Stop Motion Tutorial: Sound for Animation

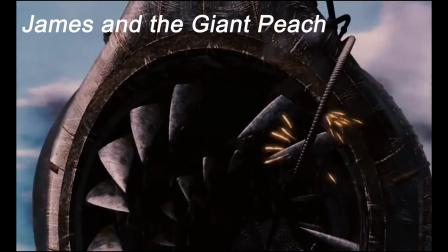still.
An animated movie can have just as complex a soundtrack as a live-action movie.
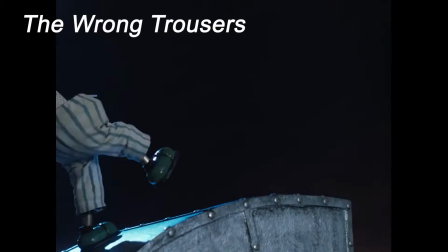And the movie's sound can be just as important as the visuals.
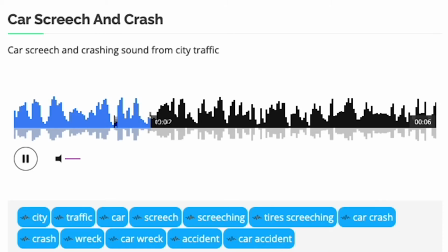So in this tutorial, we will look at sound effects, including downloading, creating unique sound effects, Foley, music, and editing.
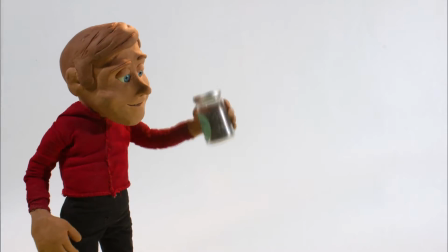So let's start making some noise.
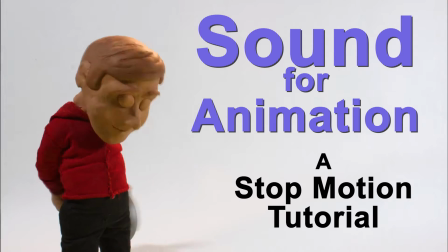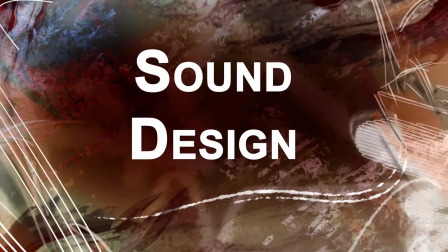The first thing to work out is your style.
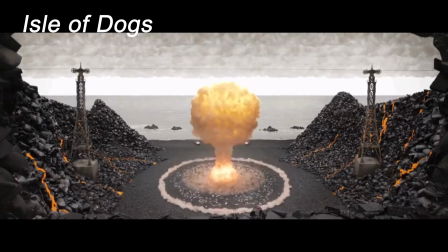Most animated features go for realistic sound effects, much like what you would hear in a live-action feature.
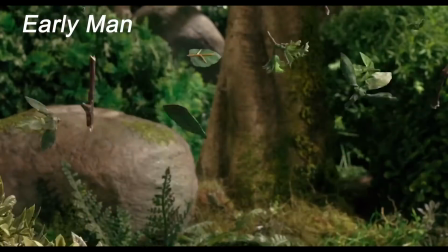They're right for the action and usually don't draw attention to themselves.
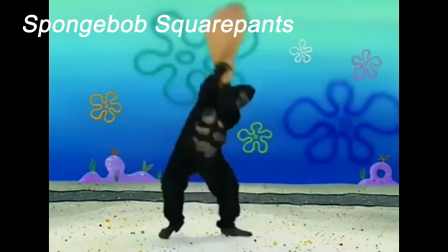Hanna-Barbera cartoons and SpongeBob use a more cartoony style, with slide whistles and other funny sounds.
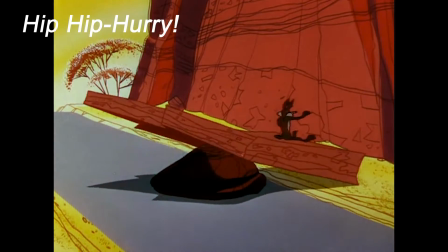You get to choose your style, but it's best to stay consistent.
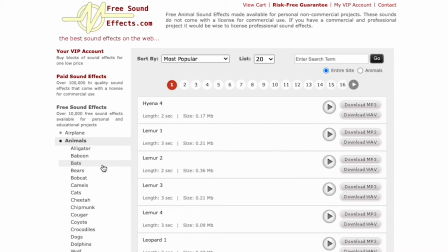Most sound effects you will edit into your movie can come from sound effects libraries or other online sources such as Sound Bible.
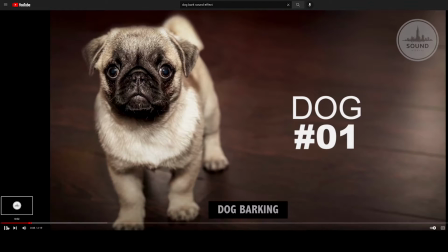I get a lot of my effects off YouTube. You can just search for the sound you need, like Canon sound effect.
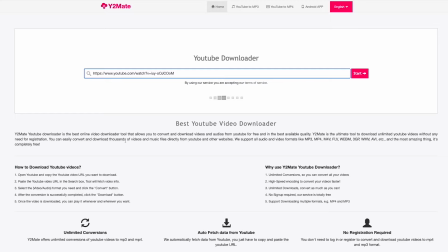Methods for downloading from YouTube are changing all the time, but as of this recording, there is y2mate.is.
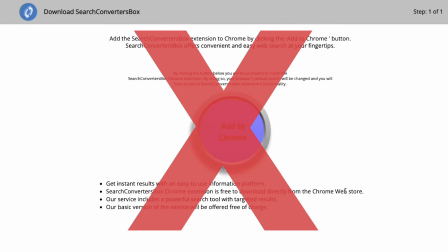Just don't click on any suspicious links. Is the sound appropriate for your scene?
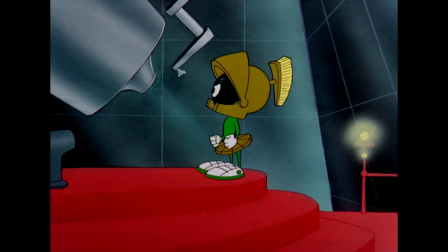There was supposed to be an earth-shattering kaboom!
The wrong sound effect can flatten your animation.
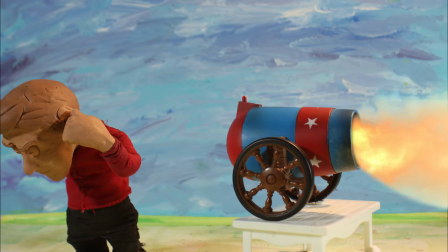Take the time to find the right sound for the action. Better still, gather a bunch of sounds and layer them.
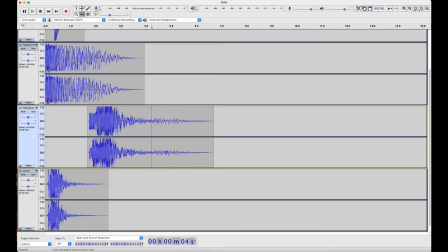Let's try a gunshot, a cannon, an explosion or two, and some sweeteners, like debris.
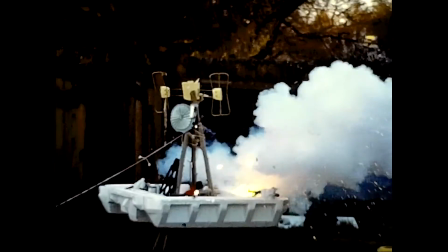Way back in '86, I made this Super 8 movie in my backyard long before I had extensive editing capabilities.
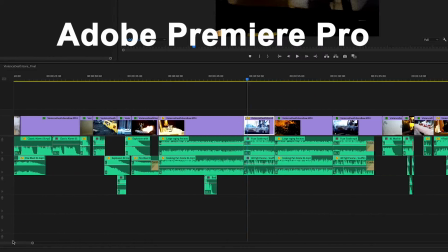I recently got around to editing in sound effects, and it's a tour de force of layering and overlapping sound effects.
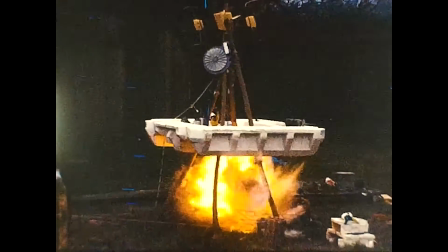Explosions are bigger when they're layered. Michael Bay would be proud.
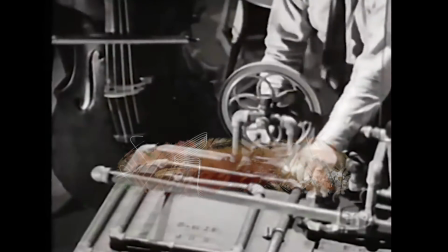Stay tuned for more on editing. Foley is the recording of sound effects performed in sync with the movie instead of editing each individual sound.
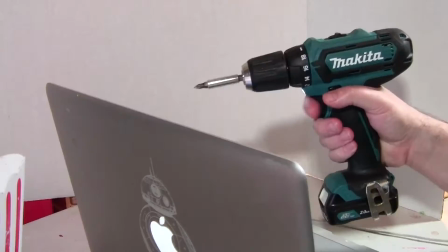This can include footsteps, tools, eating, and banging props around.
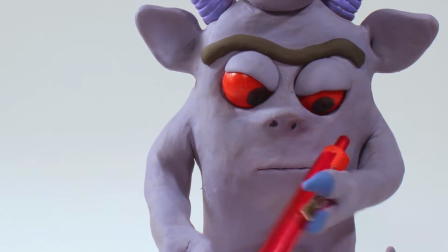Here's a case where I got lazy and just copy-pasted a pen sound.
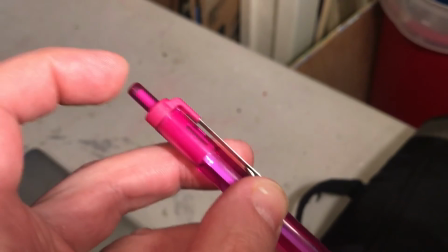Too repetitive, but a real pen is too quiet to get a clean recording. Time to get creative.
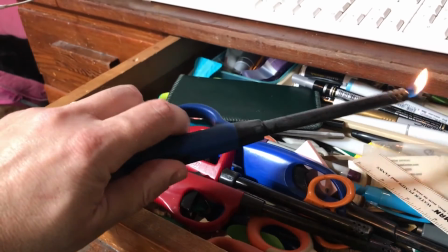What sounds like a pen clicking? A bit of a fire hazard, but that'll work.
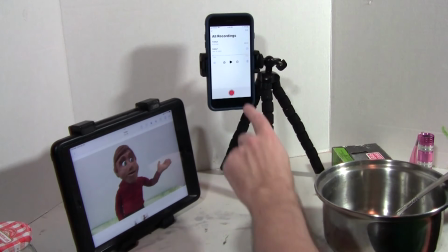The setup involves a recorder and a video playback, using two devices or one that can do both.
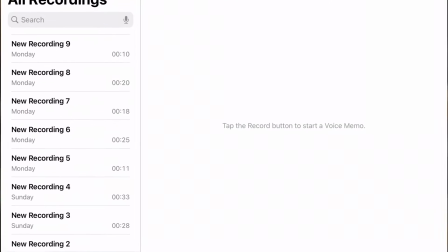A phone can use Memo Recorder.
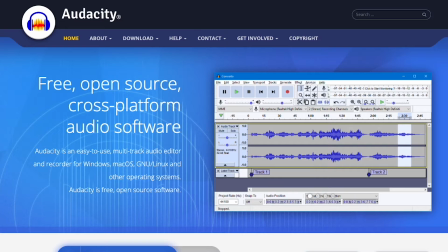A laptop can use Audacity, a free audio app that you can use for recording, audio enhancing, and mixing.
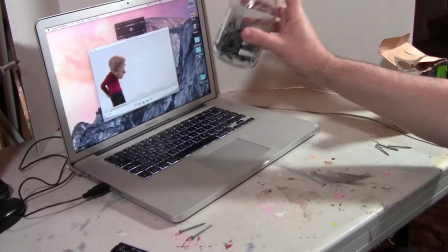Play back the video and perform the sounds in sync with the action. Do a few takes so that you can choose the best one.
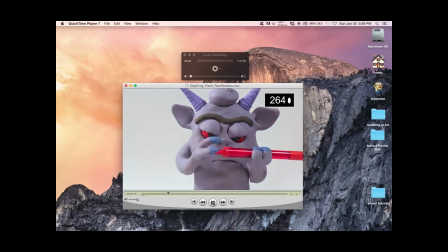Just that slight variation in each click makes all the difference.
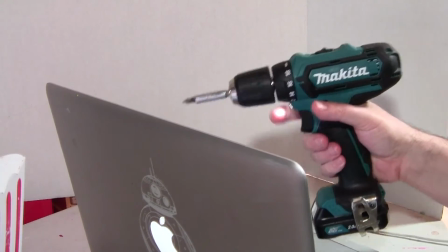A full Foley session will involve a lot of sound effects.
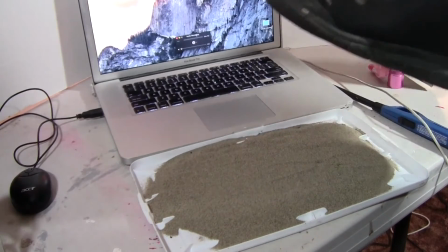A tray of sand or dirt or other surface can work for recording footsteps, preferably bigger than this one.
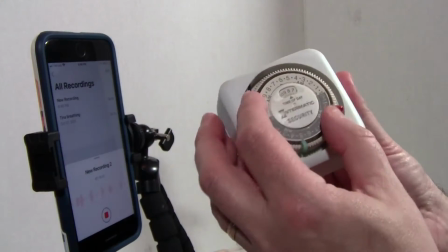Other sounds will call for some serious creativity and inventiveness.
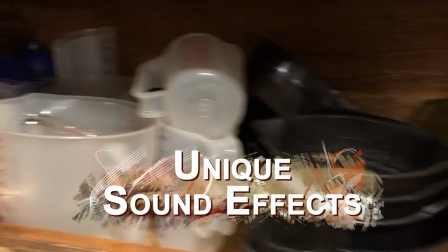To really have sound effects that shine, you might find it best to record a sound to create the perfect, unique effect.
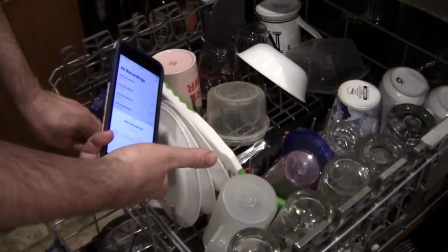Take yourself on a field trip and record some unique sounds, just like the pros do.
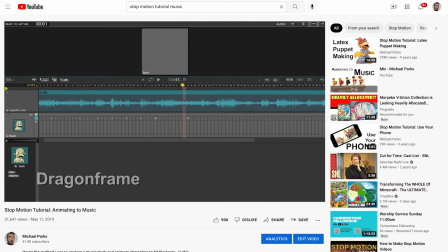I've done a tutorial on animating to music, so this is just about the musical score.
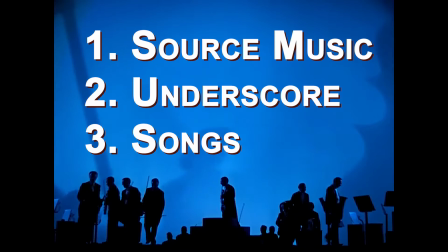There are three types of music in movies.
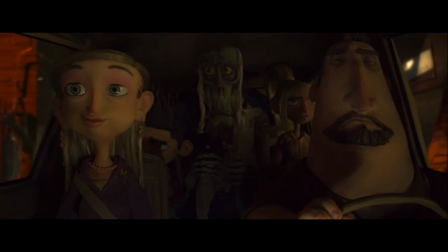There is source music, which is the music heard by a character on screen, like when it's played by a musician or heard on the radio.
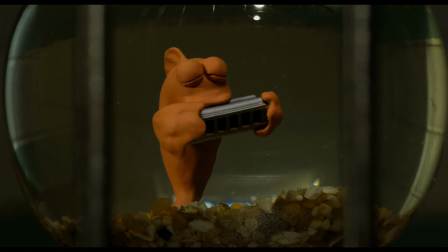But notice that it's mixed in to sound like it's coming from an on-screen source.
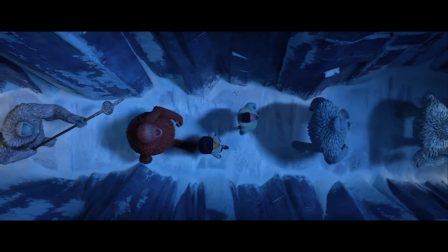The underscore is music not heard by the characters and is there to enhance the mood.
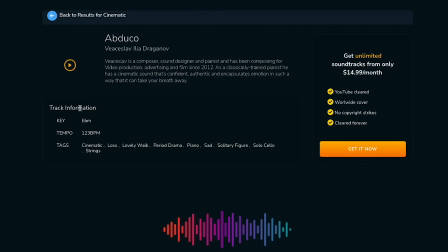There are online sources for royalty-free music like freestockmusic.com.
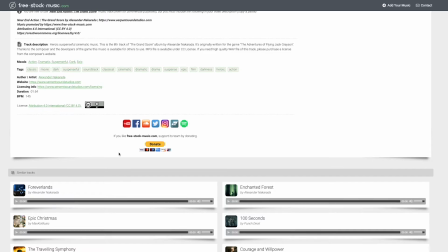Some free and some paid. It's worth the effort to find music that is right for the scene and to edit it in so that it doesn't drown out dialogue.
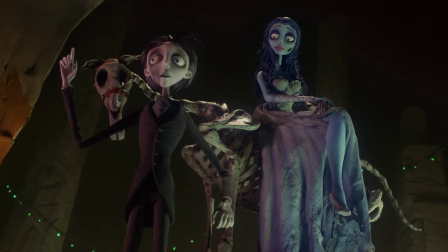We're moving this wedding party upstairs. What's this? What's this?
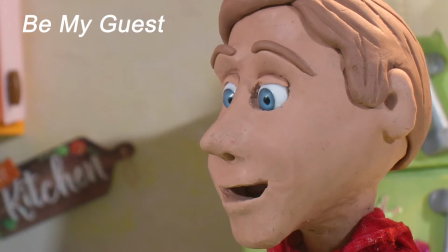Then there are songs where the character sings.
Be my guest.
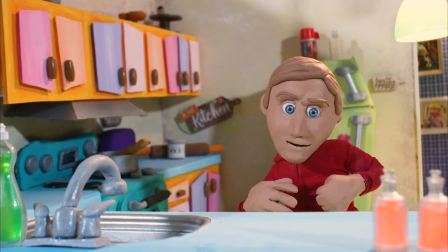I had a lot of fun taking a karaoke version of Be My Guest and rewriting the lyrics, so I strongly recommend that.
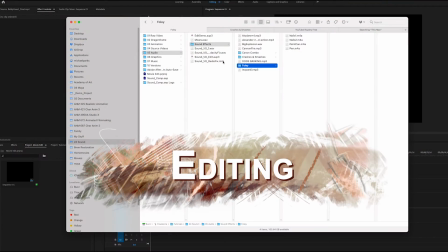Otherwise, you'll have copyright issues. So now you've got all your sound effects and music together, and it's time to edit.
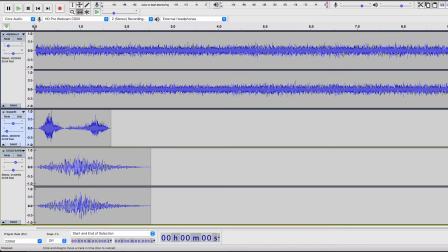I like to use Adobe Premiere, but there are plenty of free editing apps. Audacity is a really good free app for editing just the audio, but it doesn't do video.
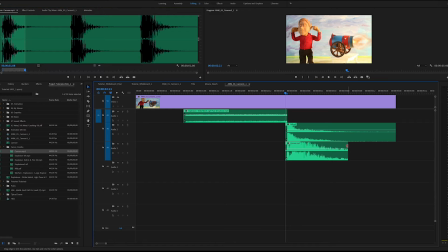Without making this a total software demo, The idea is to line up the sound effects with the action.
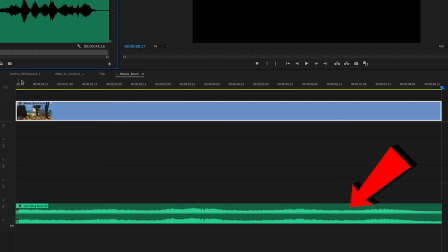An edited scene could look like this: a background or ambience track, like traffic or the ocean, that runs continuously,
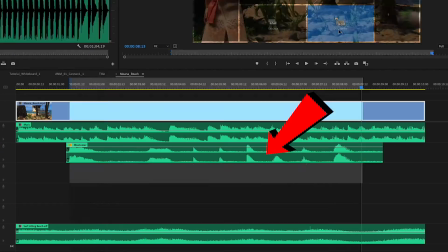music, dialogue, and then the assorted sound effects.
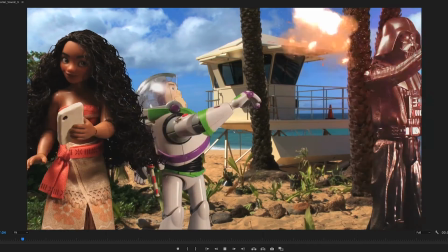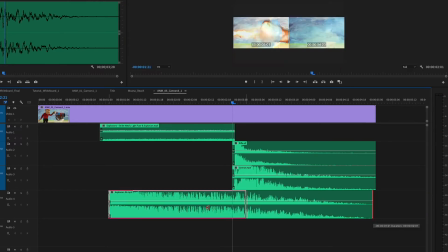This is where you can layer sound effects as discussed earlier to create deeper, stronger, unique sound effects.
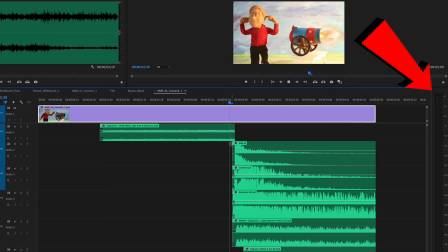The trick is to avoid overmodulation, which causes distortion.
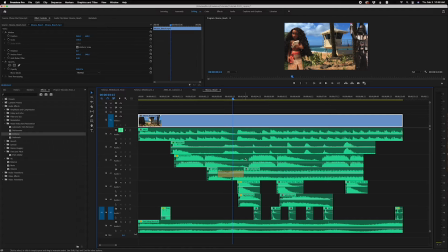You also need to adjust the levels for each layer so they can be heard. There is no point in having a layer that is buried under other sounds.
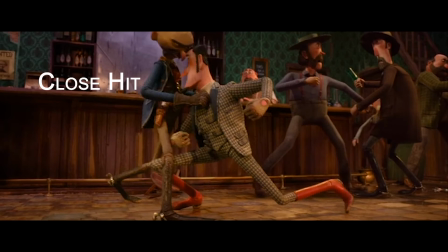Give your scene depth by adjusting the levels based on how loud the sound would be in the scene and how far away from the camera it is.
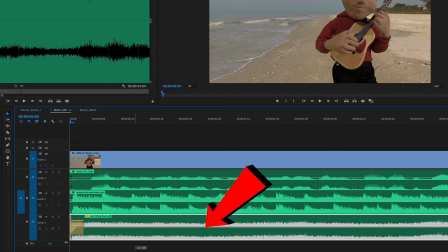Dialogue is the most important, so set that first. Ambient should be mixed low so that it doesn't crowd out the foreground sounds.
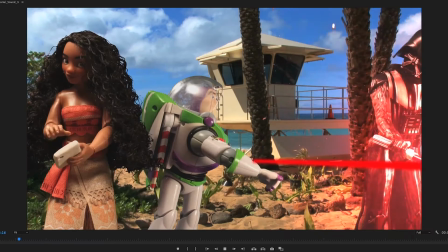Also, make sure your music isn't drowning out the rest of the sounds. Even consider if you need music.
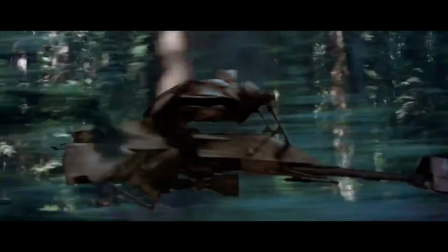Sometimes sound effects carry the scene just fine by themselves.
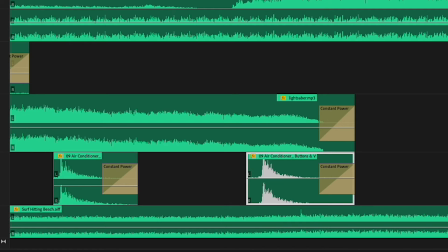Each sound effect should have its level set individually so that it is appropriate for the action.
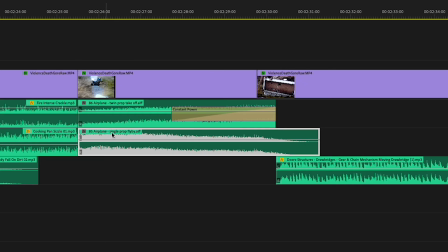Sometimes a sound just needs to be there enough to accompany the action, but not draw attention to itself.
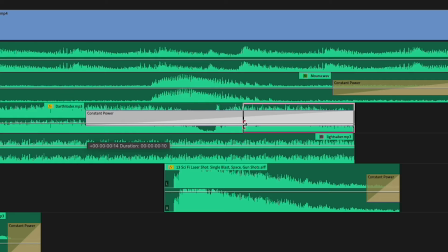Add fades to sounds that should fade in and out as needed. Filters can enhance effects as well, such as pitch and reverb.
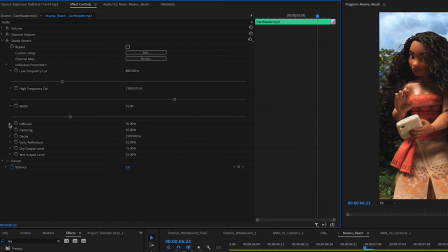These you play around with, trying different levels until you get the sound you want.
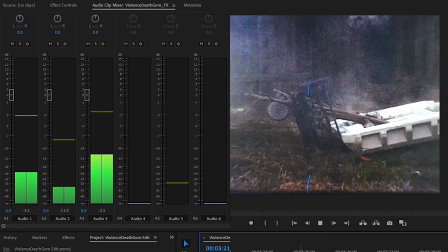Take the time to adjust the levels so that they sound right for the action and their distance from the camera.
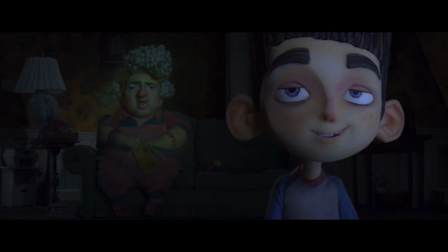In this scene from Paranorman, notice the differences between the sound on the TV and the sounds coming from the real world.
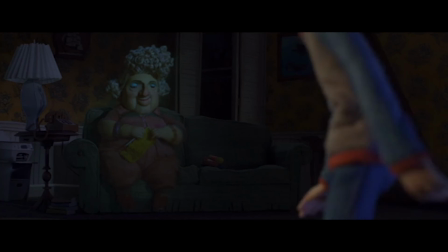Yeah, coming, Dad. Tell him to turn up the thermostat, too, will you?
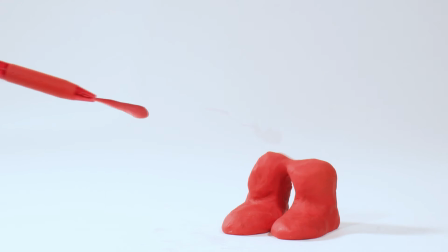When you're done editing, listen to the whole thing. Is there rhythm and range to the audio, or does it sound at times like constant noise?
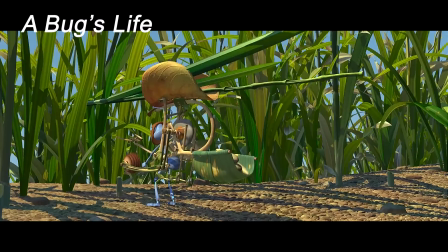Try focusing on the sound in movies to get a real feel for how audio is properly mixed.
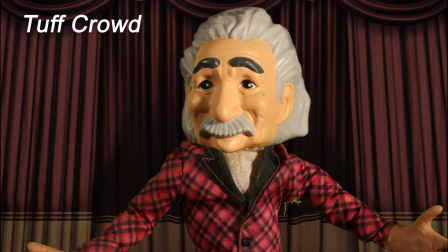I think you'll find that when you apply these principles of sound recording and editing, your animation will actually be enhanced by the effort.
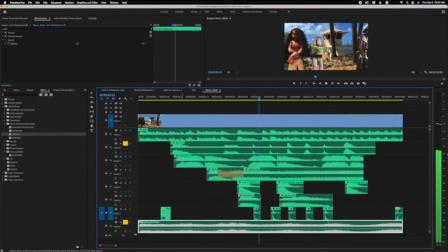Thanks for watching.